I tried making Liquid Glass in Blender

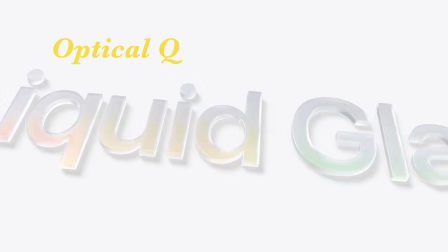Apple recently released, Liquid glass, with the optical qualities of glass and a fluidity that only Apple
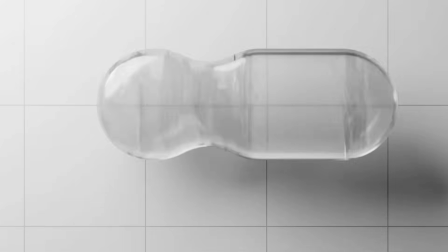can achieve. but I wanted to try to make liquid glass myself to see if I could make it look like apples.
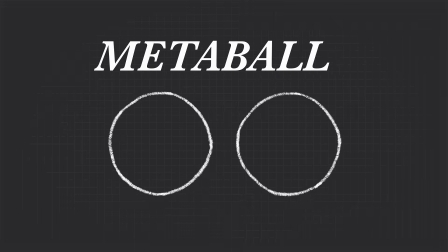When I first saw this material, I thought, Metaballs. You can find them in the ad panel and they work intuitively.
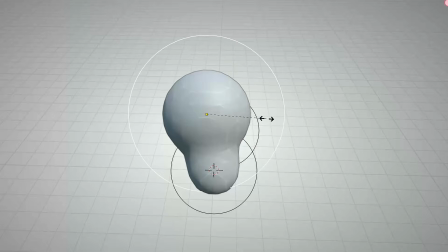They merge together when they come close, which make modeling and planning a project really easy.
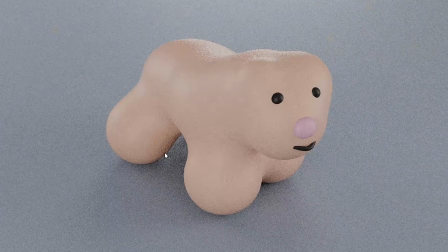I made this creepy dog using Metaballs. Save changes before closing?
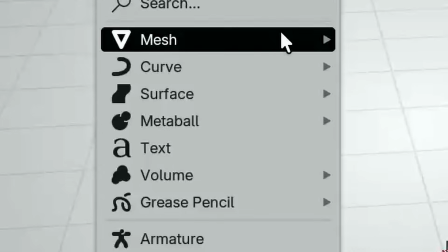Don't save. But what I want to focus on is just under the ball.
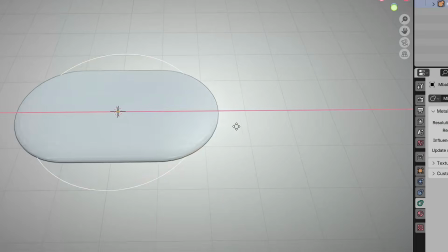It's the capsule, which when you flatten down acts exactly like liquid glass without the pain of animating the mesh. And this means that the plan is to create a clean animation that acts like this.
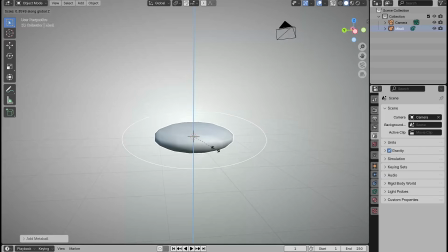I think it'll be pretty simple to make this animation. I flattened this ball and I was basically halfway there. But I also want to create a scene to light everything.
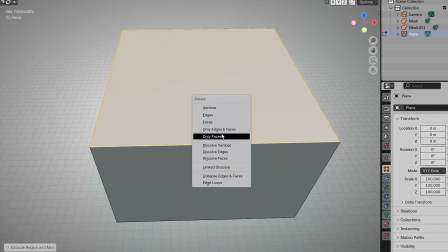I typically make a box like this, and after I remove the top, I bevel the edges and smooth everything so that the creases are softer.
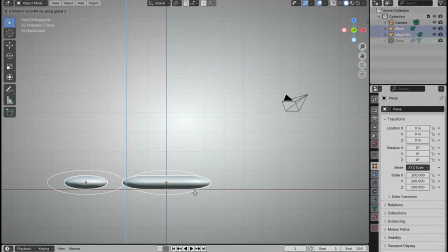I think I'll raise this up a bit. I also want to change this to ray trace cycles.
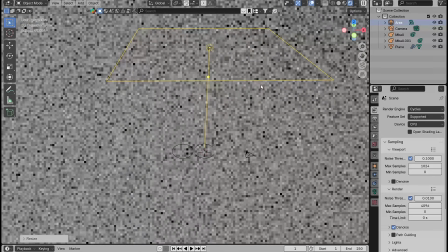This area light should be enough to light the scene. Maybe it needs some more power?
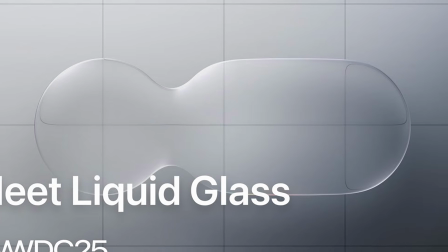Yup, that looks brighter. Apple created this image for a thumbnail, so I'll start off by making the background grid.
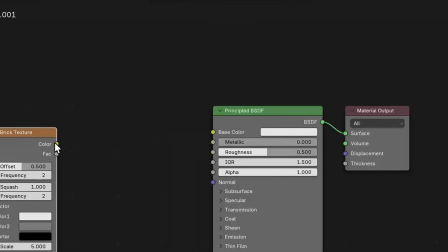I search for a brick texture because it will give me the tiles I need, and I tweak the settings to get thin square lines.
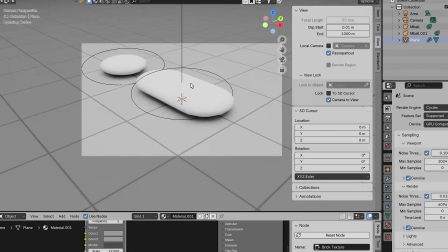I also adjusted the camera to have a top-down perspective.
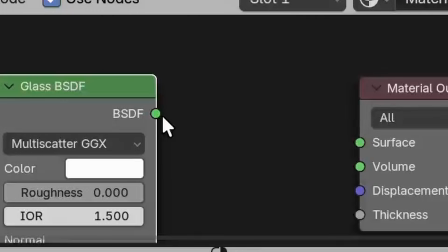For the glass texture, I'll just use a glass node, drag it onto the surface, and I'll make the IOR about 1.6.
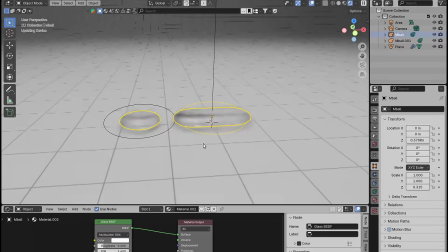Also, some roughness could look nice to make it opaque. I'm gonna raise this up a bit.
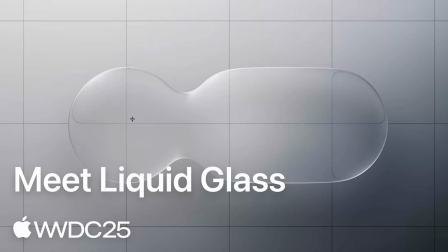I also created a second light because I want the light to come in from the top left. Just like that.
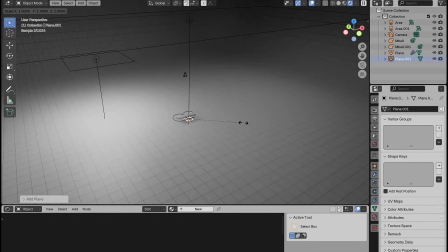And it's already starting to come together. I didn't want the glass to reflect light from anywhere else, so I made these walls.
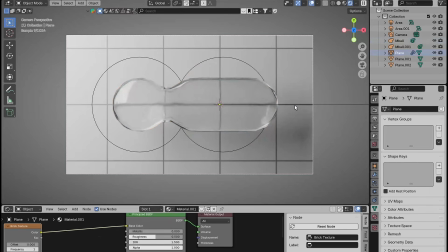And they were pitch black. But I think that the light was beginning to reflect better. It looks alright, but the surface is very reflective.
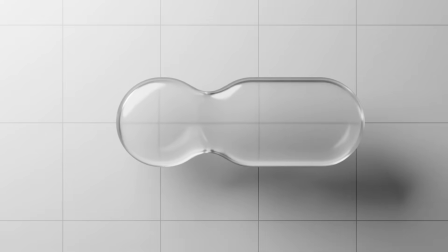So I made the lighting softer, rendered it, and it looked good. And here's a second angle.
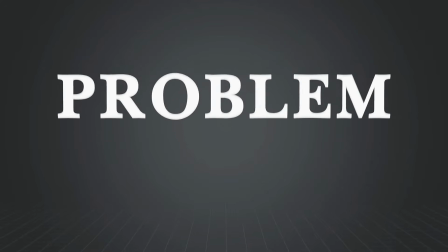Either ways, there's a small problem. This is a side profile of the cell.
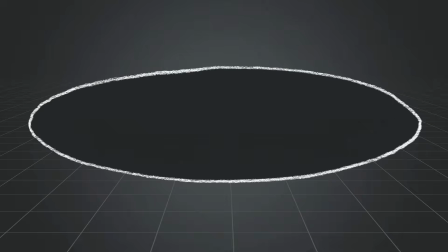When the surface is smooth and shiny, light simply goes through. But when the surface is rough and opaque, light bounces inside before getting released. In most types of liquid glass, the surface is opaque, but light is visible.
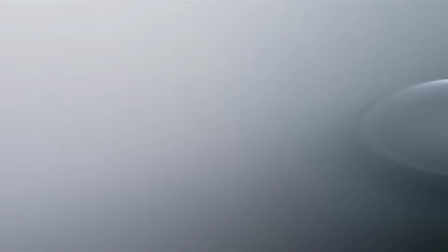But it makes sense because Apple says, Liquid glass is a new digital metamaterial. yeah, I don't think I can make that.
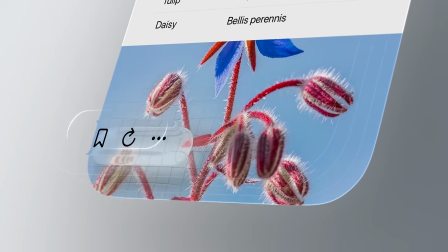In this other example, they made different layers for each characteristic of the glass, so I tried to copy it in Blender.
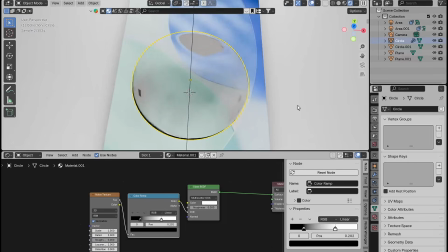I made a similar environment to the ones Apple makes, and the render looks pretty close to Apple's.
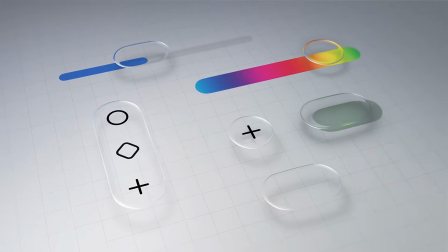And using this knowledge, this was another shot I wanted to create. It's a ton of cells moving around.
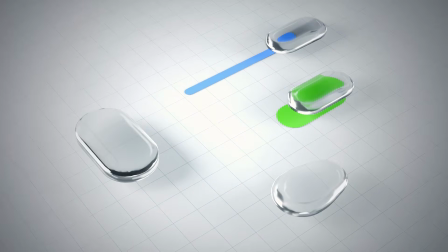So I animated everything and I got this. It looks a bit rinky-dink because I couldn't increase the Metaballs render quality.
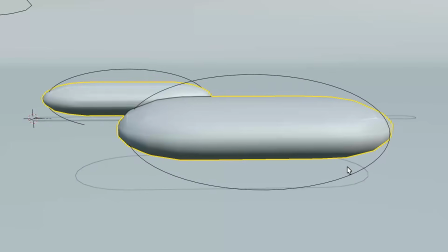I think that's the main problem. Metaballs, they aren't reliable. They become glitchy, and I couldn't use motion blur because it would mess up the Metaballs.
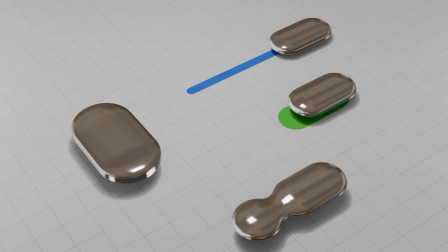They are resource intensive, so it takes more energy to create better renders, and they're hard to make look good.
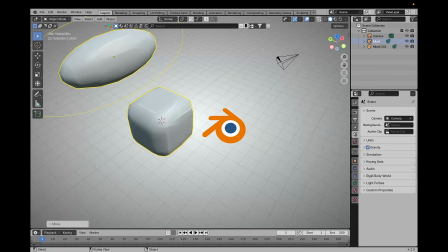My final words of wisdom are, an update to non-mesh materials would be beneficial, especially with more and more improvements to tech.
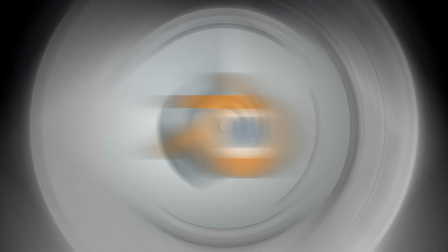Thank you.